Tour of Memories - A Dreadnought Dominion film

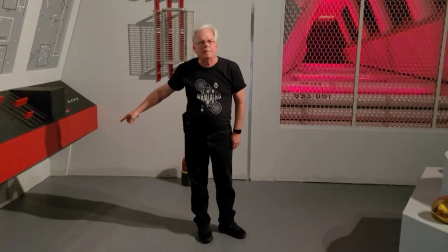If you look at all the episodes, it's the only one that it's there. Also, the other thing people realize is this section was take it out.
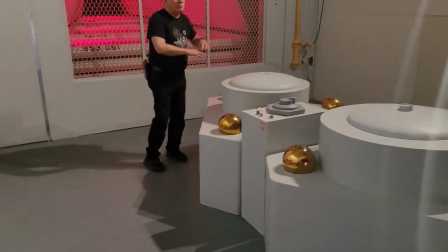So they had broke the fight scene. That's right. This was not here during that episode in that fight scene.
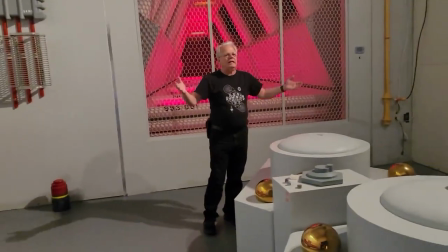That's right. It's gone. That's right. Forget that. They were making a TV show, so things got changed all over.
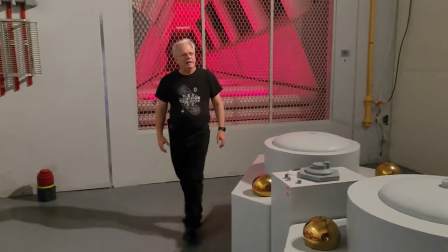Yeah. A lot.
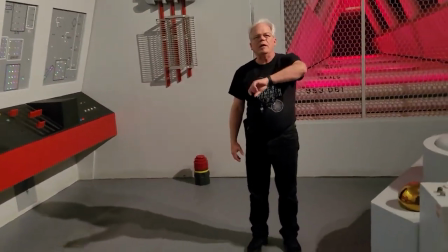My movie, Transcorder Road, we were just in there. the one episode where they go back to the 60s and beam up the uh the air force security
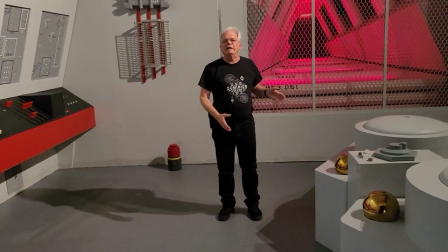guy the ends and yet are you hungry that's right that is the all the episodes of their film replicators on the wall uh on the bulkhead
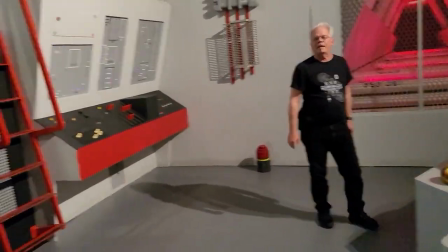and in that's right i have totally forgotten about that but the detail on this is amazing you know those are
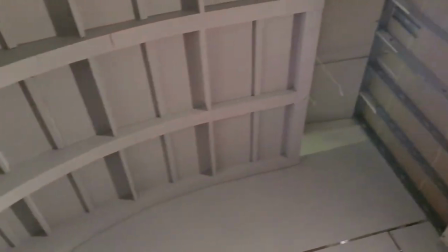aren't those foam carved pieces right there that they lifted up and painted i mean it didn't want to build that out of wood but it was just so So head,
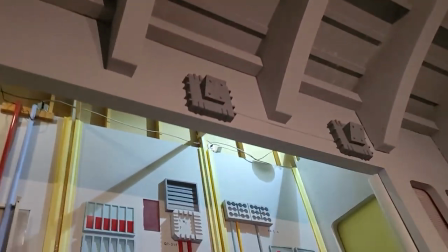yeah. Yeah, exactly. Well, we began to do that.
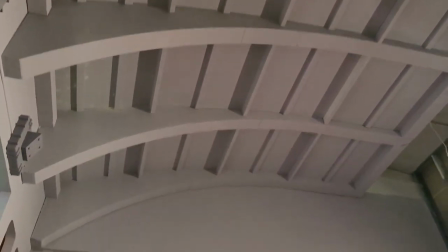There was somebody in Jacksonville, the NC's, serve them, if you'd be wild. God. So they recreated everything.
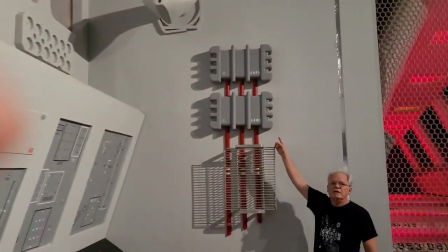Now, these really were made out of styrofoam back in the 60s because these were the packing material for an IBM-selected typewriter,
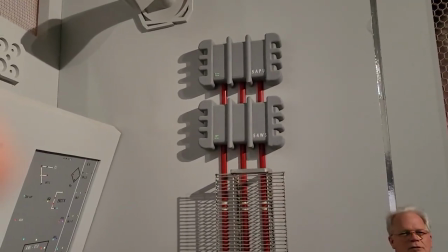and Desilu just got a whole shipment of them, and they just dumpster-dived. Great, great. He's talking about a wall.
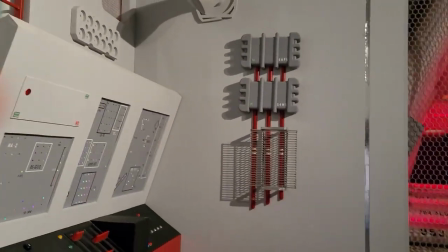Because I heard that exact story where they would go to build something, and they'd just go dumpster-diving. and go, hey, this looks good, paint it.
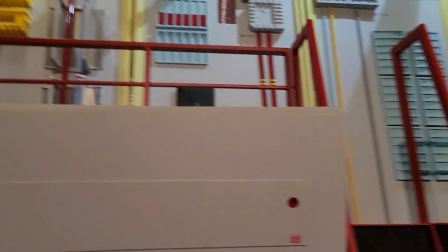Let's do it. When Airhawn took over Desilu,
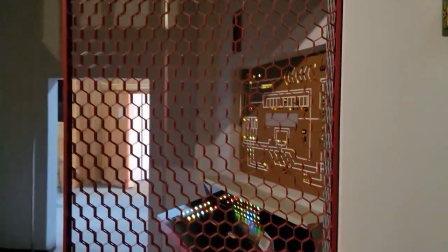the beancomers were upset because they found out that it cost $65,000 an episode, more than NBC was paying them.
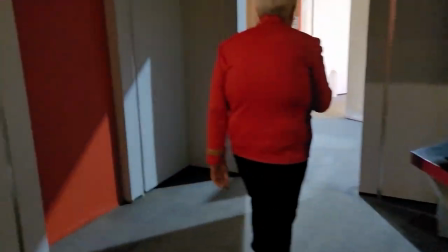Oh, goodness gracious. Oh, goodness gracious. That's why they wanted to cancel it after the second season.
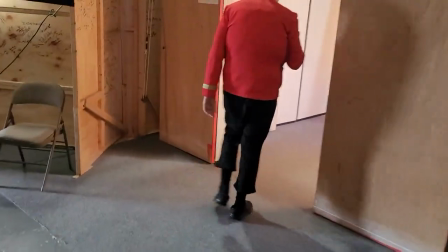But the writing campaign got one more season, so to purposely do it, they shifted the night it was on so that they're talking audio.
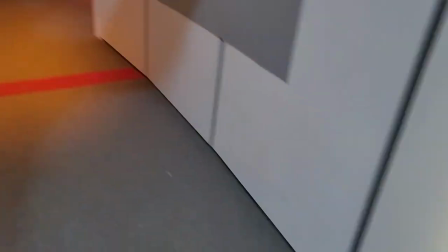Oh, wow. Already. Oh, whoa, whoa. Now, this is an amazing piece. Isn't that a lampshade?
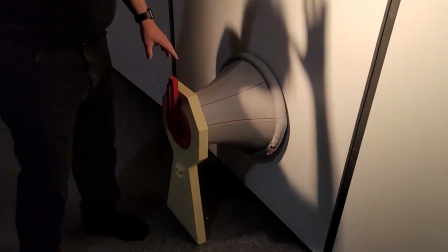Yes. All these things, all the plantons and everything are designed to be able to be moved around.
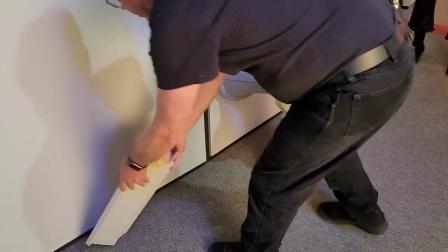I don't have to make this one corridor look like it's somewhere else.
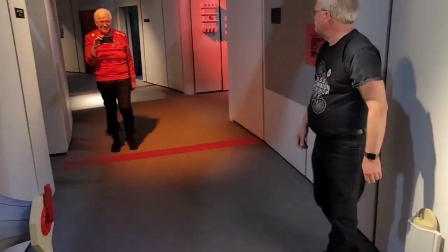Because I think I was pointing out earlier that one corridor is all you have.
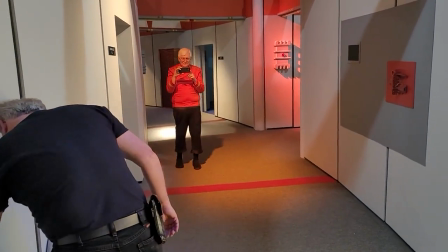Actually, it's a half a circular corridor, but it's supposed to represent every deck on the ship.
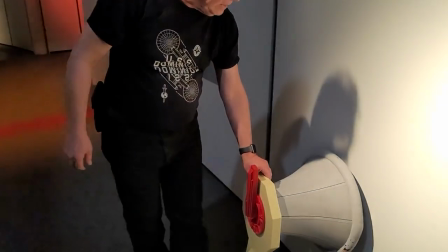Right. You just change your plantons, change where everything's at, and do it from a different angle.
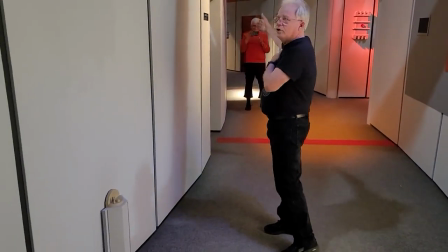And the nice thing about being a curved, you don't see the other end. Right.
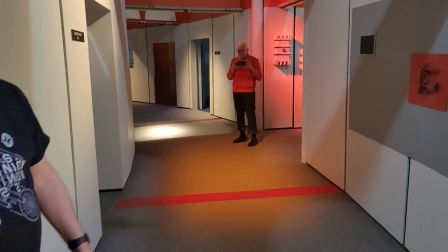So you can actually do it in segments and be in different parts of the ship. And I've always just marveled over this shot.
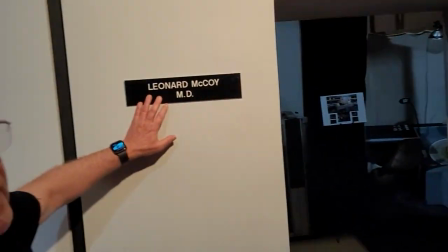And close the door and put black on it and you're in a different place.
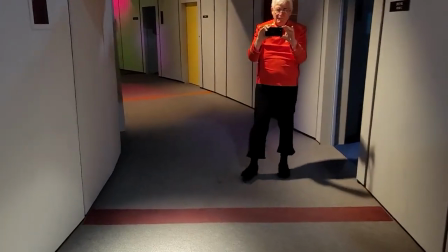I've always marveled at this shot because as you walk down, you know, more set is just coming into view.
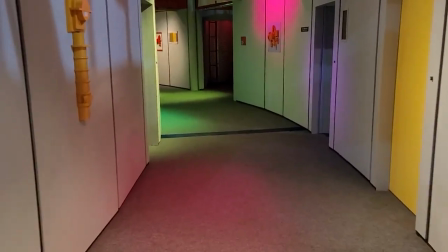And it just depends on how far down you go. and and the same thing with the reverse angle you know the more you go the more
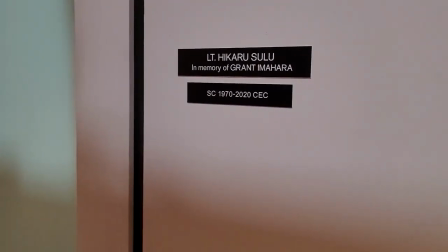you see and then yeah i love these little dedication things that we have here you know a memory of of grant amara you know plays sulu for
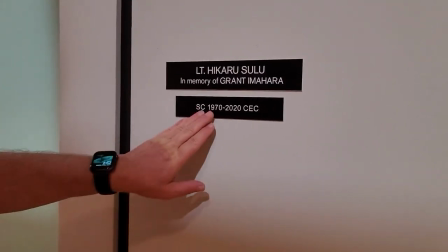star trek continues you know after he passed to what birth and death oh i'll be darned i
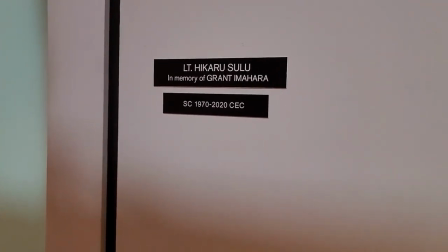never noticed as scc is is is birth and death i love that and
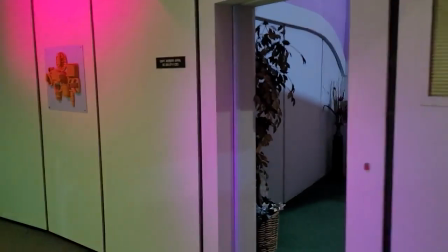then we just happen to be close to the captain's captain's quarters where you know this this reads the the first captain of
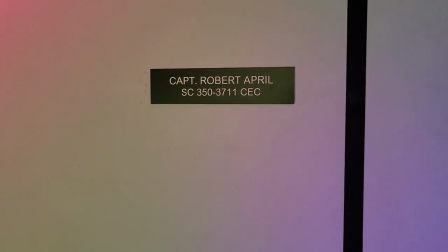the enterprise captain robert april which i thought was really interesting and that just brings us right to the
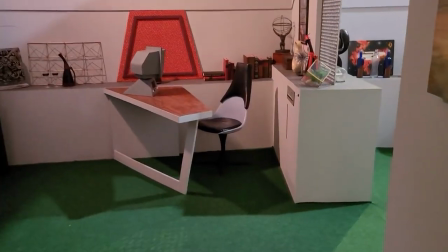captain's cabin oh favorite scene favorite scene would have to be when
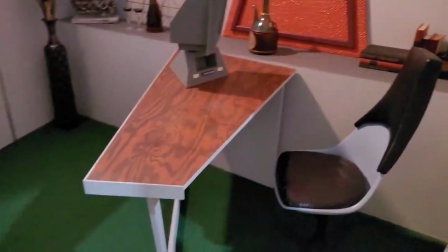i shot that uh um the redemption at red medusa where i first first got
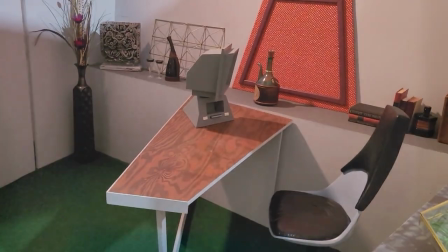to act with the fabulous victoria avalon i didn't
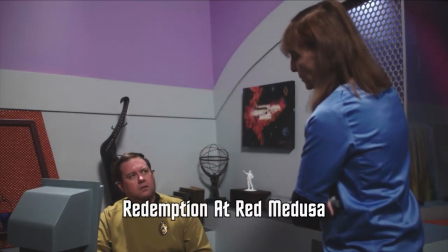mean to scare you i buzzed when you didn't answer I got worried. I'm sorry, Doctor.
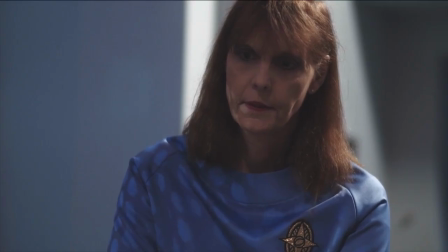Is there something I can do for you? Does sickbay have everything that you need? It does.
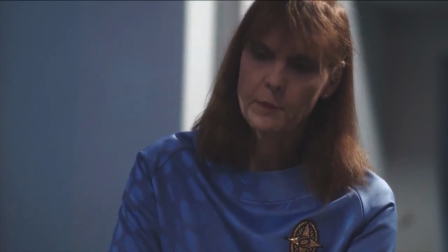The only thing it's missing is you. You had an appointment an hour ago for a routine examination, remember?
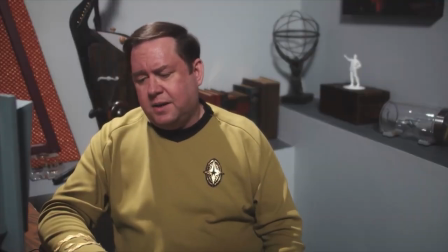I'm sorry, Doctor. I lost track of time. I've been studying these records.